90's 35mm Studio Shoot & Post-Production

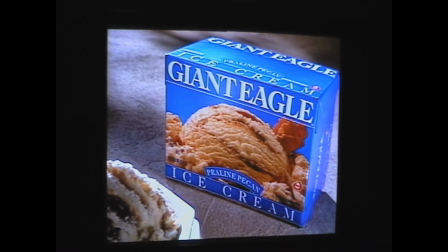There you go, you get close to it now. That's good. But without question, food always looks better on 35 than it does on videotape.
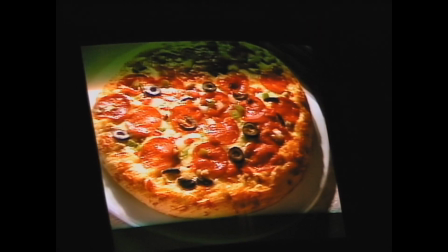You just can't capture the image on a with a video camera that you can with a 35mm motion picture camera.
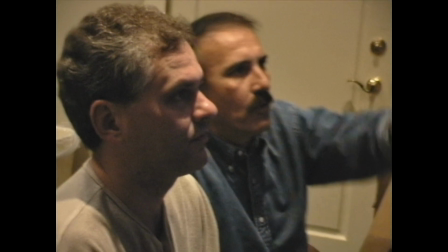That's perfect right there.
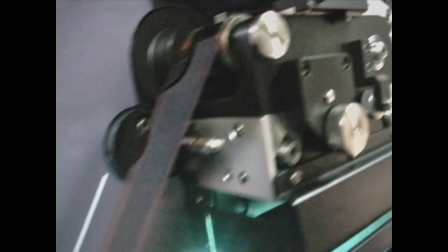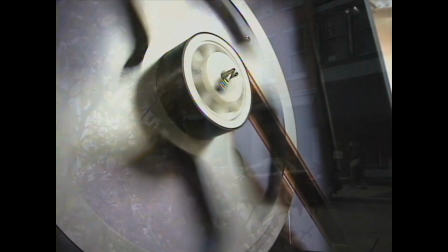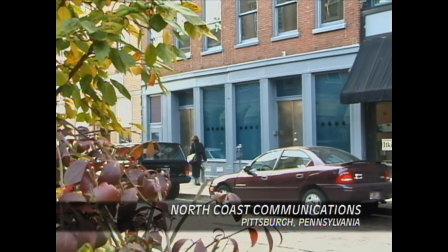The digital graphics and the animation for this Giant Eagle campaign are being handled by North Coast Communications.
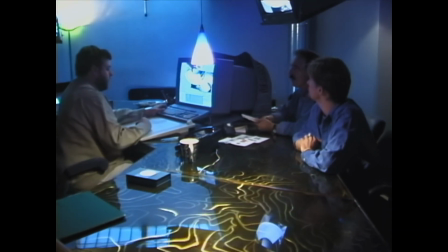Yeah, new logo, it has to be... At North Coast, we specialize in doing complex special effects. For this Giant Eagle project that we're doing currently, North Coast faces two distinct challenges. One is complete logo removal of existing logos that are on the products,
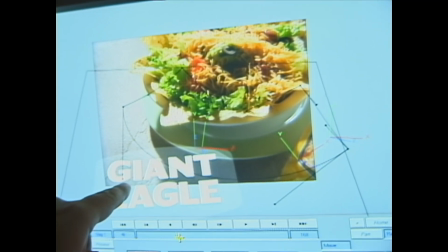and the second is obviously flying the new logo onto the box or the can or whatever it's going to be,
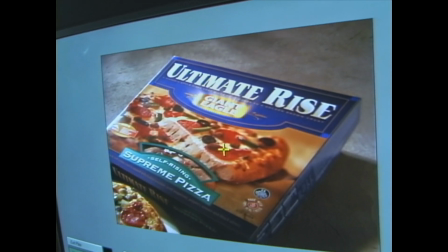and applying that branding technique so you see it clearly and concisely.
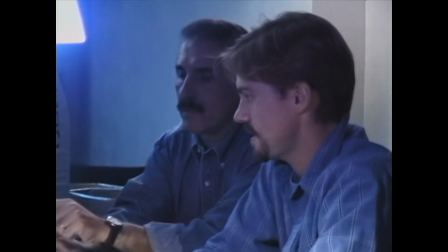On one of the shots in particular that we had to deal with, there was some residual amounts of soup left in the ladle,
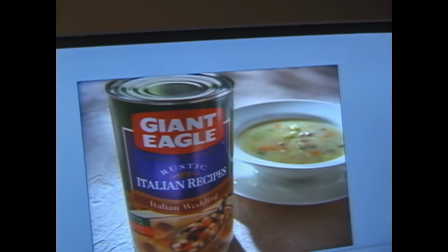probably pieces of potato or pasta or something, and we wanted to keep the look of it perfectly clean so everything came out of the ladle.
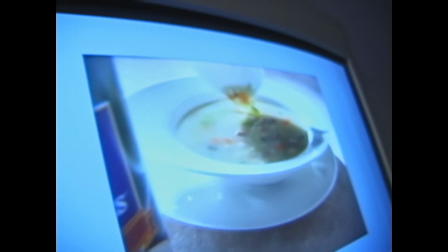So we had to go back in and touch up the ladle pour to remove that, make it as pristine as possible.
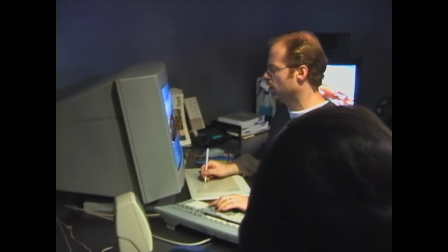Today, sophisticated special effects are part of most national TV commercials. Often it's impossible to tell reality from the computer-generated images. Now watch as the original motion picture film and digital graphics are composited together to create Giant Eagle's corporate brands campaign.
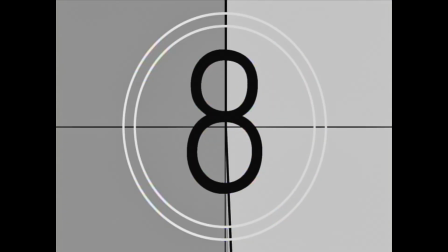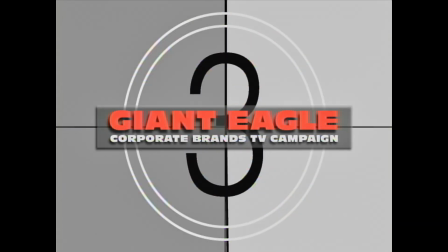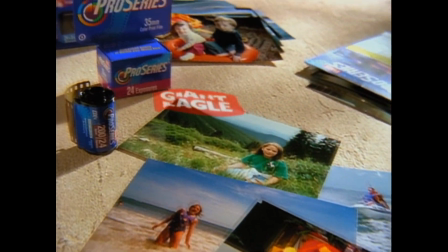Before the Giant Eagle name goes on any of our products, there are two things we have to be sure of.
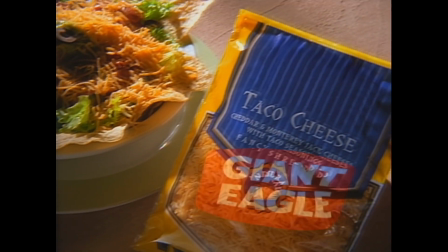They must be as good as or better than the best-known national brands, and they must cost less.
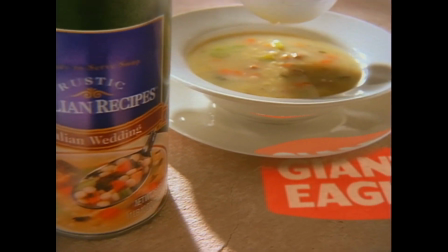High quality and great savings, that's what you get.
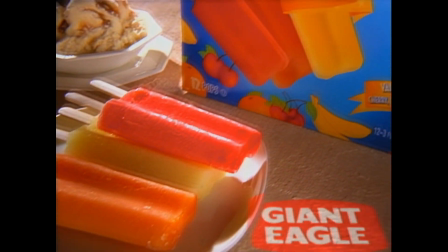In fact, we're so sure of our quality that if you're not completely satisfied, we'll give you double your money back.
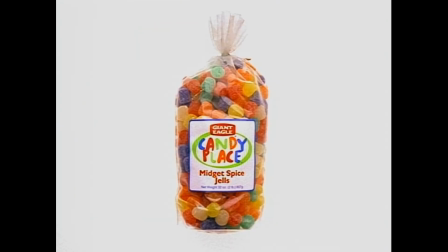Because we won't put our name on any of our hundreds of products until we're convinced they're the best on our shelves.
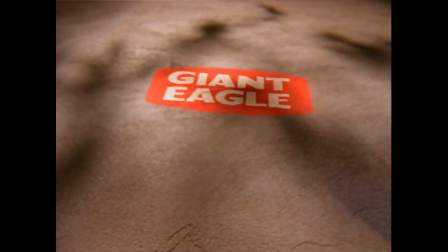It's that simple. When we put the Giant Eagle name on any of our products, we're making a statement.
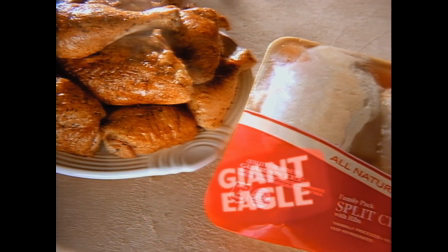We're telling you that they're as good as or better than the best-known national brands, and they must cost less.
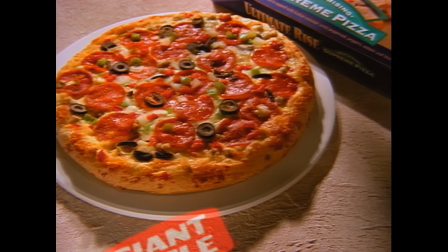High quality and great savings, that's what you get. In fact, if you're not completely satisfied with our quality, we'll give you double your money back.
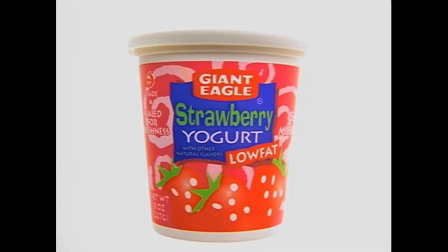Because we won't put our name on any of our hundreds of products until we're convinced they're the best on our shelves.
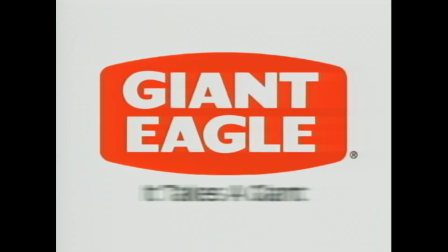It's that simple.
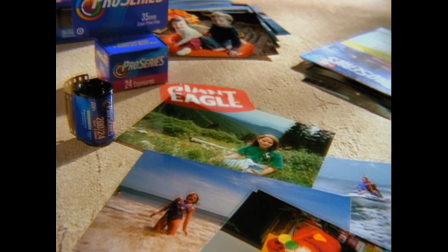Before the Giant Eagle name goes on any of our products, there are two things we have to be sure of.
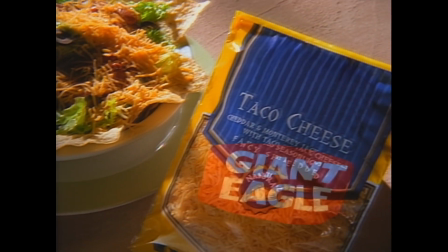They must be as good as or better than the best-known national brands, and they must cost less.
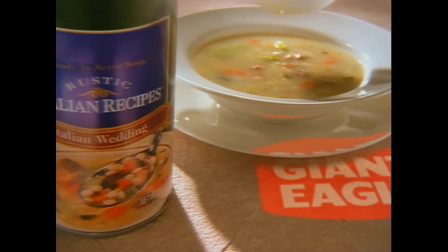High quality and great savings, that's what you get.
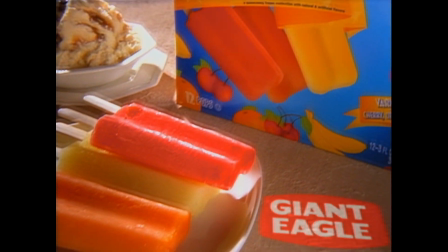In fact, we're so sure of our quality that if you're not completely satisfied, we'll give you double your money back.
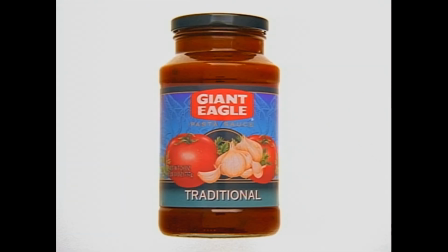Because we won't put our name on any of our hundreds of products until we're convinced they're the best on our shelves.
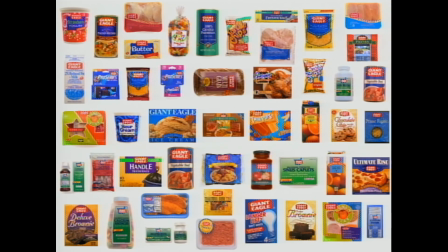It's that simple.